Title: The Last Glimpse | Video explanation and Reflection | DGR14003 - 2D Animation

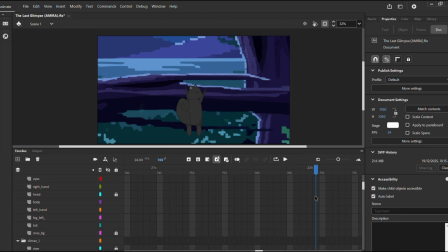Um, Over here you can see before the squirrel gets up to the branch, um, it it stretches its body a bit before getting up to prepare for the next movement.
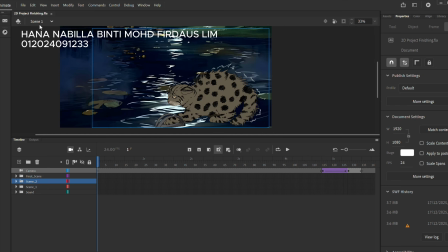And yeah, that is all for my part. Assalamualaikum. My name is Hana Nabila binti Muhammad Firdaus Lim, ID 012024091233.
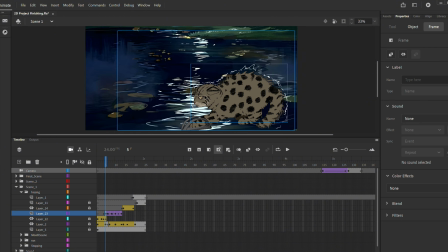In this scene, classic and motion tuning were used to animate the fishing cat movement and the sudden jerk backward to express fear. The movie clip were applied for the trembling and hissing effect as secondary actions. For the scene 2,
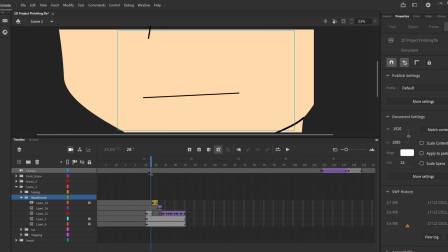The mouth movement spelling stop was animated using the same twinning method to maintain consistency. A child voice sound effect was added to strengthen the staging and ensure the audience focus on the message.
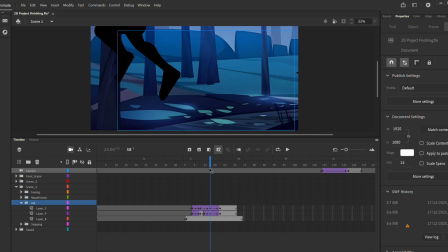For this scene, it shows that the child running using classic twinning only. The movement focuses on timing to convey urgency and quick decision making.
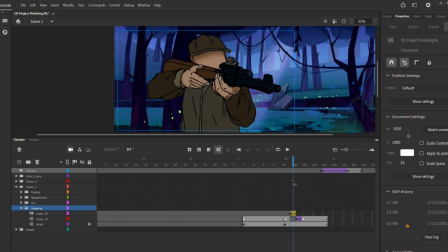The child blocks the hunter view of the fishing cat while breathing heavily.
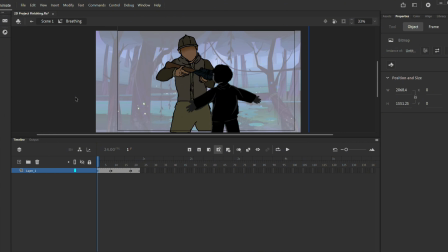In this clip, there I use a movie clip for the breathing motion as the looping secondary action,
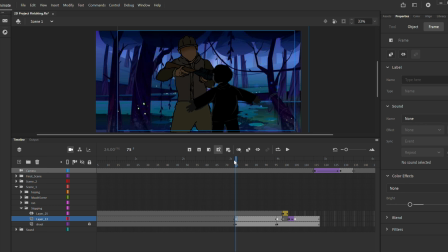enhancing realism and emotional tension.
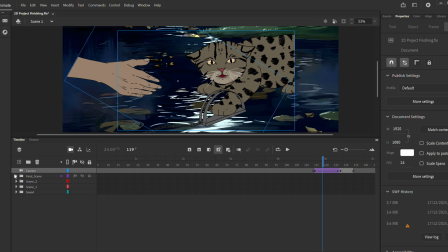The child carefully extends his hand to pry open the man-trap stuck on the cat's leg.
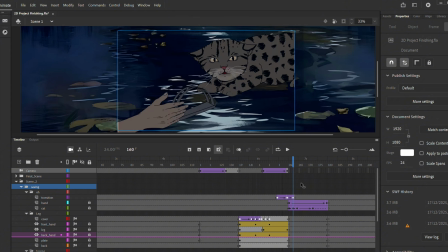Slow in and slow out were applied to show gentleness and caution.
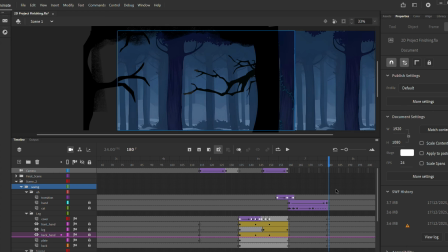A camera zooms technique in Adobe Animate was also used to enhance staging and draw focus to the interaction.
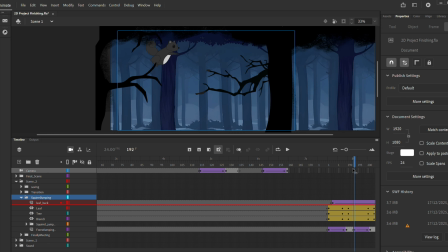This scene shows a squirrel jumping onto the branch and running away from the hunter.
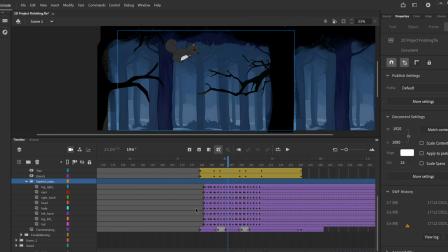Classic twinning was used to apply arcs and timing to create a natural and dynamic movement.
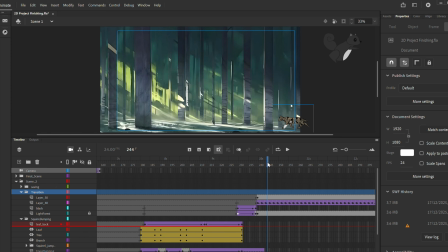The fishing cat was through the forest with a bandage on his leg. Classic tuning was used to animate the limping walk cycle, emphasizing timing and appeal to the shore recovery.
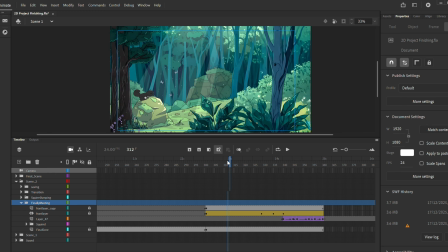For this scene, the squirrel jumps onto the rock while nearby bushes move, followed by appearance of the fishing cat. The bush movement acts as a secondary action, improving staging and visual flow.
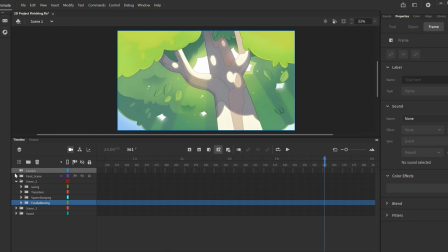A leaf falls from a tree using classic twinning.
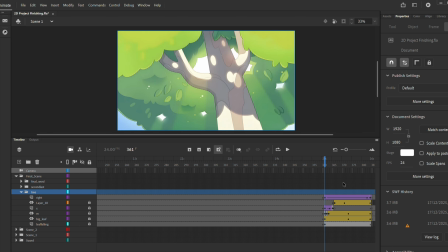Arcs and timing were applied to create a calm and natural falling motion.
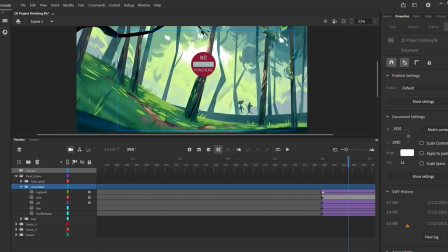And for this scene, a no poaching sign is shown on a tree while two people walk in the background.
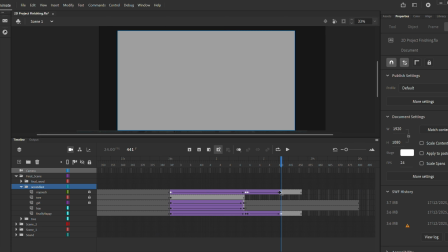Classic twinning and motion twinning was used for the background characters as secondary action,
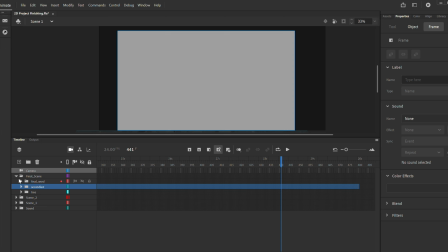while staging ensure the sign remains the main focus.
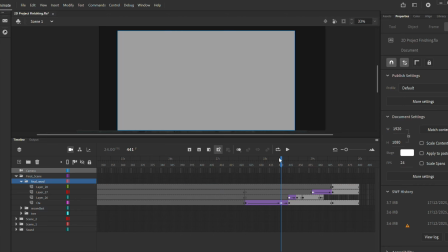The final call to action scene focuses on clear staging and appeal.
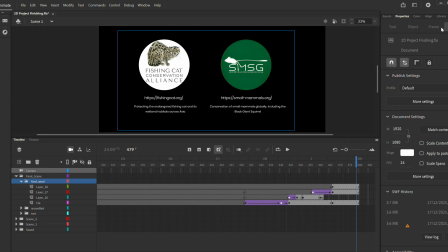Simple motion and clean composition were used to deliver the message effectively and conclude the animation.